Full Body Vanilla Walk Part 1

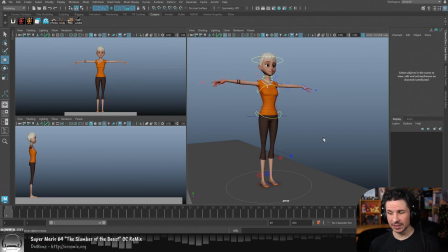(4:09)
We've got a ground plane. That's pretty much it. That's all we really need. Don't have to go crazy with the setup here. Now, what I typically see when people start animating a walk is that they will go right from this T-posed character.
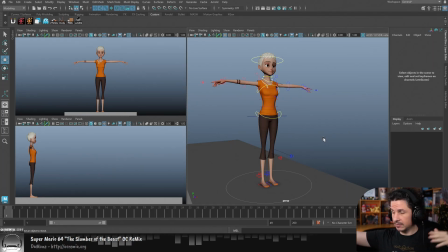(4:25)
T-pose is when the character is just in their default pose with the arms straight out like this. And they will just start animating. They'll go right into the walk right from here. You can do that. There's nothing technically wrong with that.
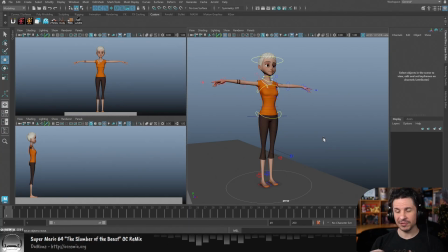(4:40)
The problem with that, though, is you are building your poses and you're building your walk off of an unnatural starting point. No human would start in a pose like this before walking.
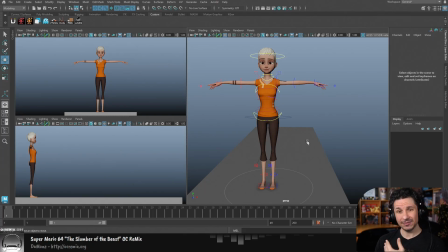(4:57)
And what that does is it influences a lot of your first pose, that first contact pose in a walk. It's going to influence that and make it feel weird. So something that is a good thing to do is to just pose out your
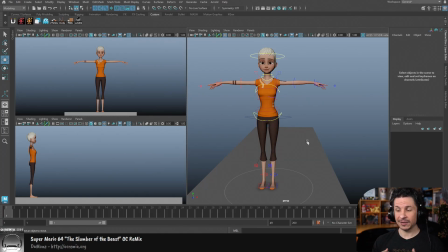(5:15)
character into a more neutral and relaxed pose to start with. So that's what I'm going to do super quickly here. Now, part of relaxing the character, let's just start with the obvious.
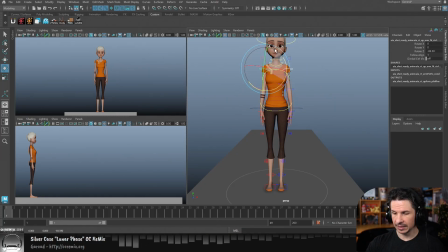(5:28)
We're going to bring the arms down here, like so. Now, once the arms are down, clavicles will come down as well. A lot of people forget about that. When they bring the arms down and relax the character, they just forget about the clavicles, the shoulders there.
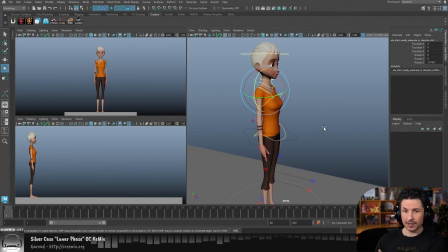(5:43)
Your clavicles are tied to your arms. They move sympathetically with your arms. And not only that, but just like how the character starts in the T-pose with their arm in this, you would say, an unnatural relaxed pose. There's no way our arm is going to be like that when we're relaxed.
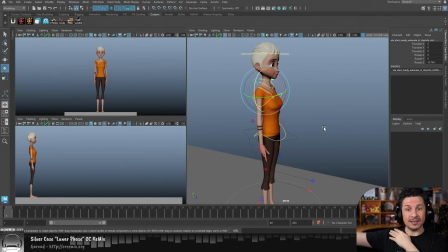(6:00)
The shoulder is also in a T pose, an unnatural relaxed pose, because the arm is up. So when we lower the arm, we need to lower the shoulder as well. Otherwise, the character is going to feel like they're just walking super stiff and uncomfortably.
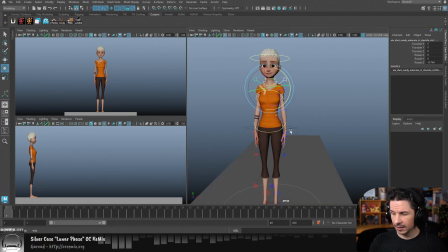(6:16)
So I'll bring that down. Another kind of common thing for relaxing the pose is bending the elbows. Our elbows, when we're relaxed, don't sit straight beside our body.
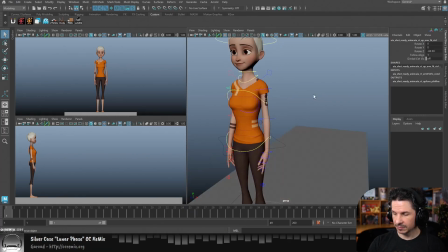(6:31)
They actually kind of bend forward, and our arms themselves kind of point back slightly.
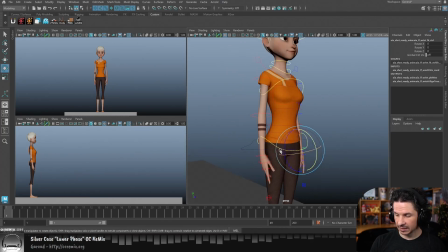(6:37)
So we kind of get this S shape. Our wrists also kind of angle back like this.
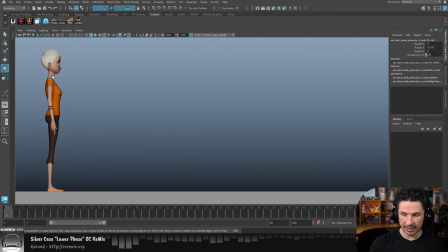(6:45)
So if we look at the side view here, see how the arm is starting to get this S form in there? Just a little bit of a curve through there. That's going to help make the character a little bit more relaxed.
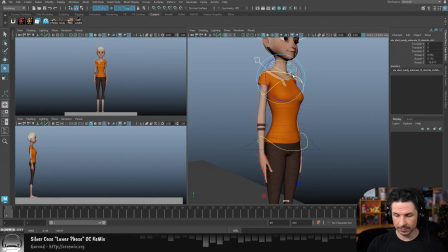(6:59)
And then I can push the shoulders back just a little bit as well, just to kind of have everything relaxed down.
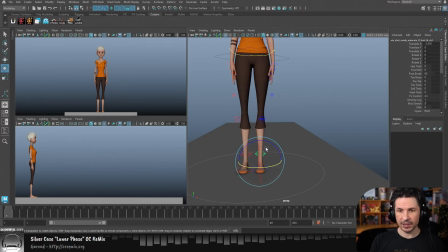(7:08)
Now, for the feet, this is probably one of the most common issues that I will see with student work, is they leave the feet straight in line with the hips.
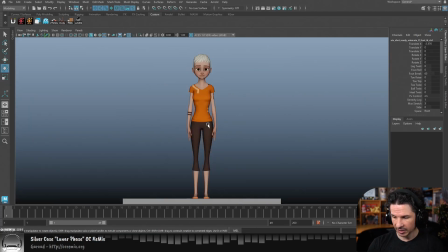(7:24)
So if we look at the hip joint of the character here, imagine where the hip joint is right there, go straight down. You'll notice that that foot is almost straight underneath there. Once again, this is basically the T pose. The legs are in their most boring pose because that's what's easiest to rig.
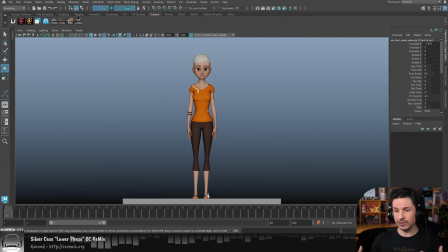(7:42)
That's what a T pose is. It's an easy to rig pose because everything is straight and in line. It is not a natural pose. A natural pose is our feet come in together for most people.
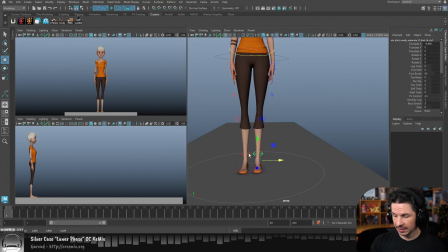(7:55)
So I'm just going to take the feet here and just push them in towards the center. And this is going to make a much more interesting and natural pose. It also just makes the character more dynamic because you get a little bit more of that triangle shape in there versus just a big square.
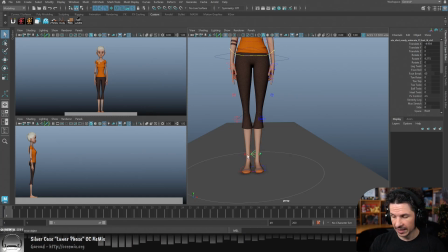(8:14)
Additionally, our toes point outwards when we stand.